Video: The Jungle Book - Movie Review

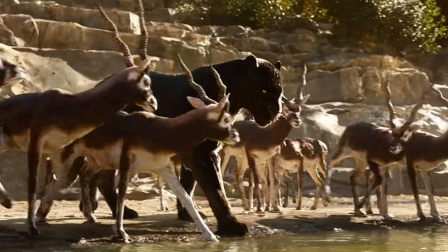Most of the success of The Jungle Book can be witnessed in this pivotal scene early in the film.
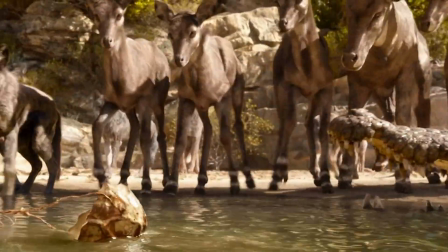What begins as an intimately shot, almost enthralling scene of a romanticised cooperation of nature is first made uneasy by the presence of unfamiliarity,
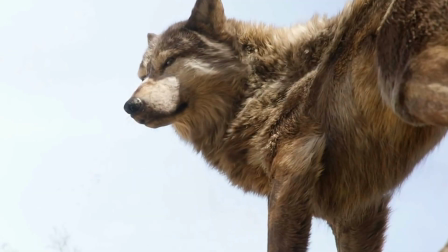before being turned into fear outright by the mere arrival of Shia Khan.
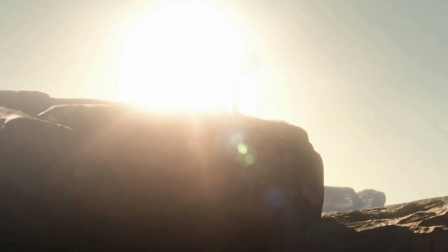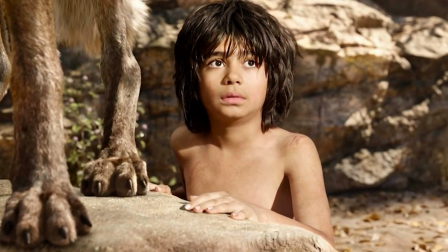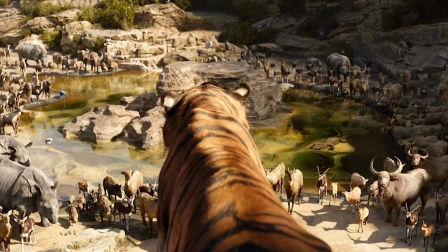From here, the plot is set into motion, not by actions, not by violence nor death,
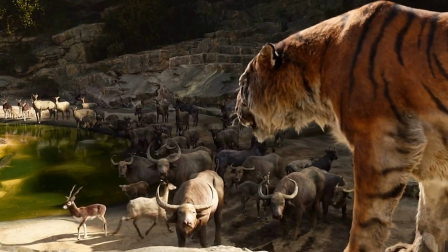nor aggressive confrontation, but by words, by planting the seeds of doubt.
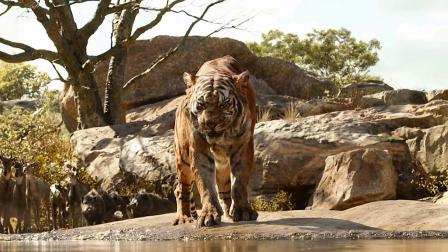A scene that begins so rousing, so poignant, is transformed into something ugly and sinister.
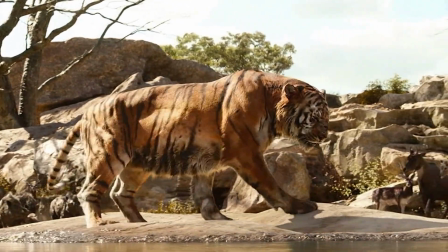The Jungle Book manages to achieve a wonderful degree of emotional variance, exhilarating and uplifting one moment to unrelentingly sinister the next.
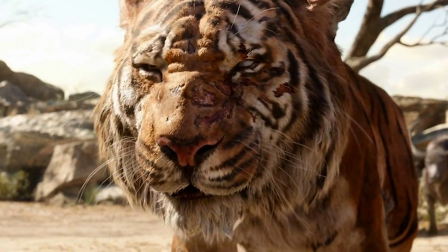This is achieved in no small part by the voice acting. The Jungle Book boasts an impressive voice cast, yet the talent here is picked with a clear sense of deliberate consideration.
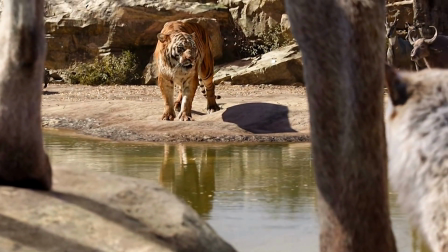Idris Elba lends his voice to Shia Khan, using a low, though nonetheless authoritative tone. Cold and calculated, yet brash and unpredictable.
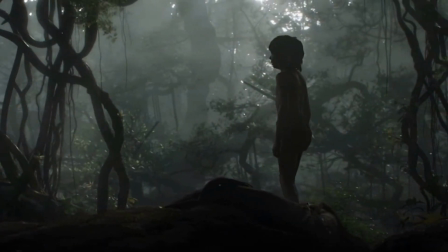Something to be feared. Scarlett Johansson also stands out, playing the unnaturally long snake, Karr.
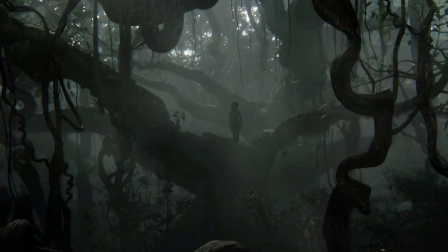It was this standout scene that gave me a considerable amount of appreciation for the Jungle Book's shift in tone.
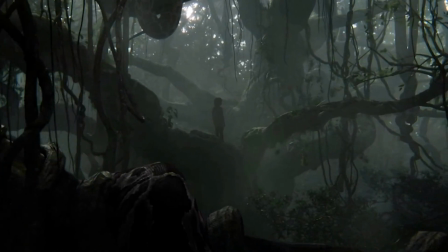This is ultimately a children's film, and not for a while has a film for children attempted to delve into such dark places since, well, I'd say The Lion King.
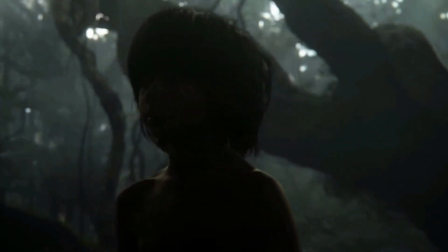The Jungle Book will excite as much as it will terrify, something that I feel is truly needed.
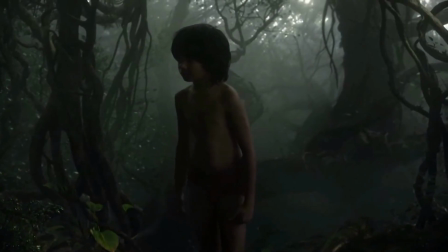Scarlett Johansson's soft speech combined with a natural rasp makes her an almost perfect fit for a character such as Karr.
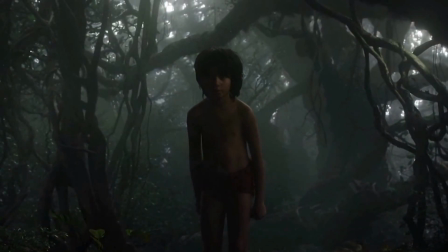The simple question elicits a response that is genuinely unnerving.
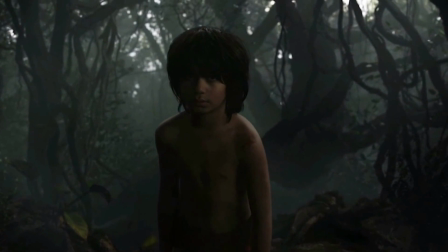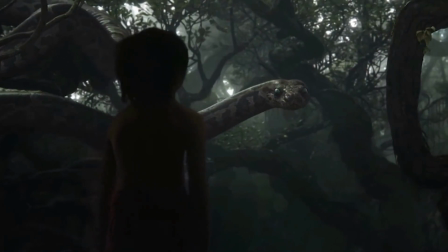A young Neil Sethi portrays Mowgli quite nicely too.
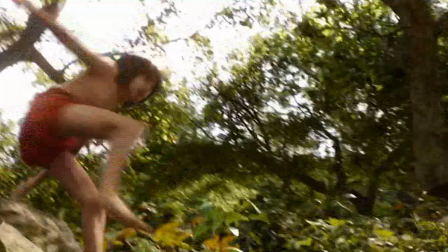The young actor gives it his all when it comes to the physicality of the role, whether it be running and climbing at absurd speeds, or convincingly interacting with the digital animals and environment.
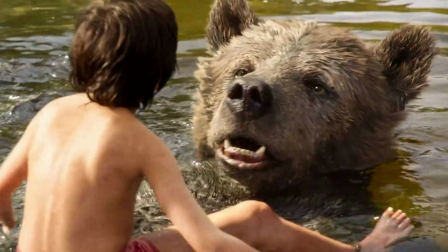This degree of physical interaction lends a good degree of realism to an otherwise digital world. The Jungle Book shows us just how very close we are to photorealistic digital effects.
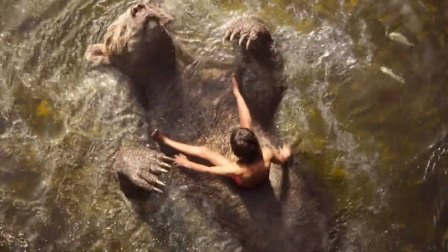Though not every shot is completely convincing, the effects overall are a marvel to behold.
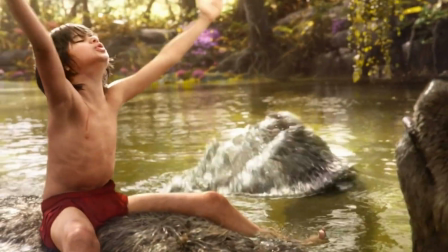My only real criticisms come from scene contrivances mostly, as well as developments here and there.
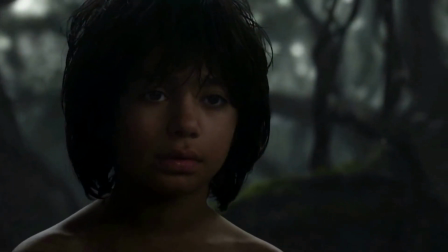To explain further, as terrific as Carr's scene is, it's incredibly brief.
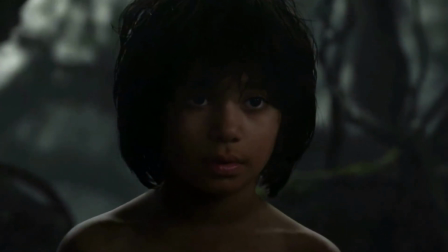Now this isn't a criticism outright, I'd rather a focused and impressive moment to an overdone one, but I feel that Carr was portrayed too well not to appear even once more throughout the film.
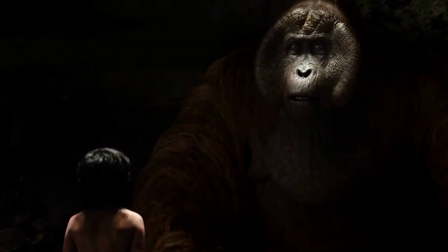Compare this to, say, King Louis's scene. Louis is played by Christopher Walken here, whose voice is just strange enough to lend Louie a natural degree of baffling uncertainty.
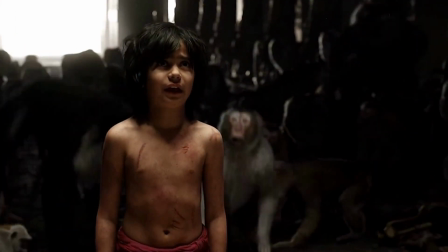Of course, King Louie's famous scene from the original film, I Wanna Be Like You, does make a return.
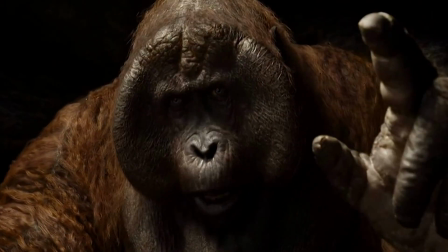The problem here is that it's played more diegetically, as if Louie is actually singing to Mowgli in this scene.
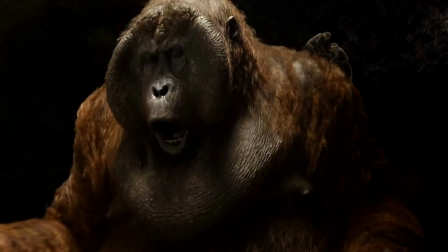Like me, can learn to be like someone like you.
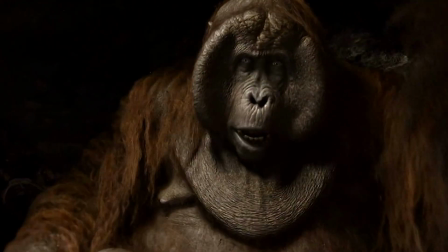The result, however, is a tediously flat delivery from both Walken himself as well as the scene composition.
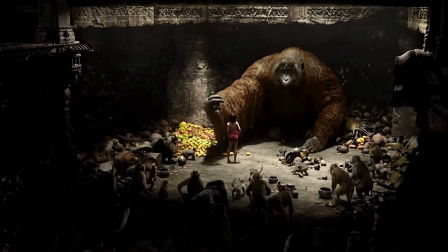He just sits there, singing, hardly moving, as the camera stays mostly stationary too.
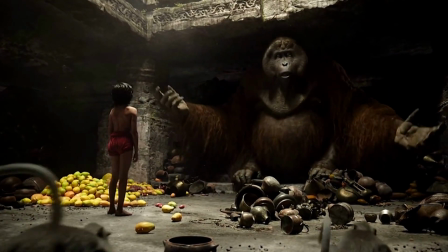We'd have powers. All the jungle's treasure's ours. I got desire.
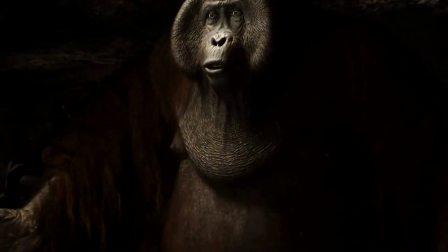You got the fire button.
There's no energy to it, but worse, no reason for it.
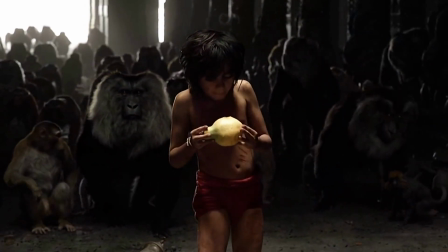The Jungle Book is not a musical, and forcing this moment in feels almost gauche, just unnecessary.
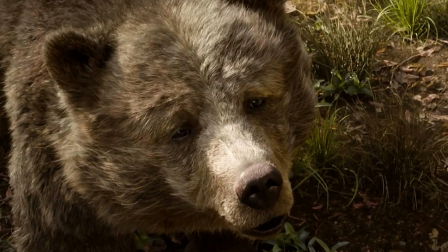Which is a shame, because the rest of The Jungle Book feels like such a genuine effort, crafted with care and enthusiasm.
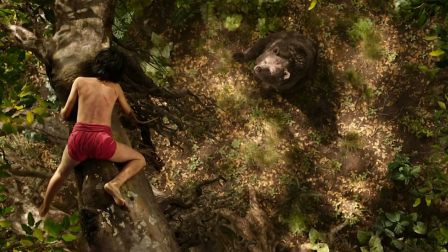These minor faults, however, are by no means a deal-breaker, they're just that, minor faults.
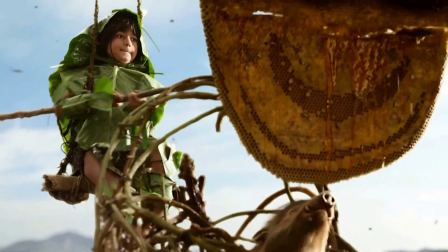Though sometimes awkwardly paced, with scenes that go from too short to too long, The Jungle Book is nonetheless quite exciting, yet terrifying, yet uplifting.
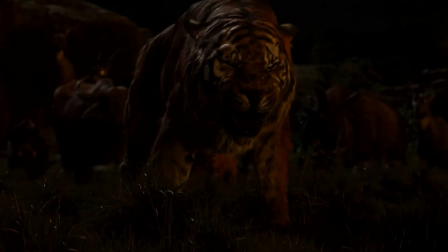Though advertised as a larger summer event than it actually was, The Jungle Book is nonetheless a wonderful story well told, no matter what age you may be.
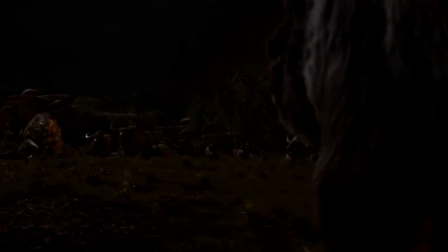I'd certainly recommend it.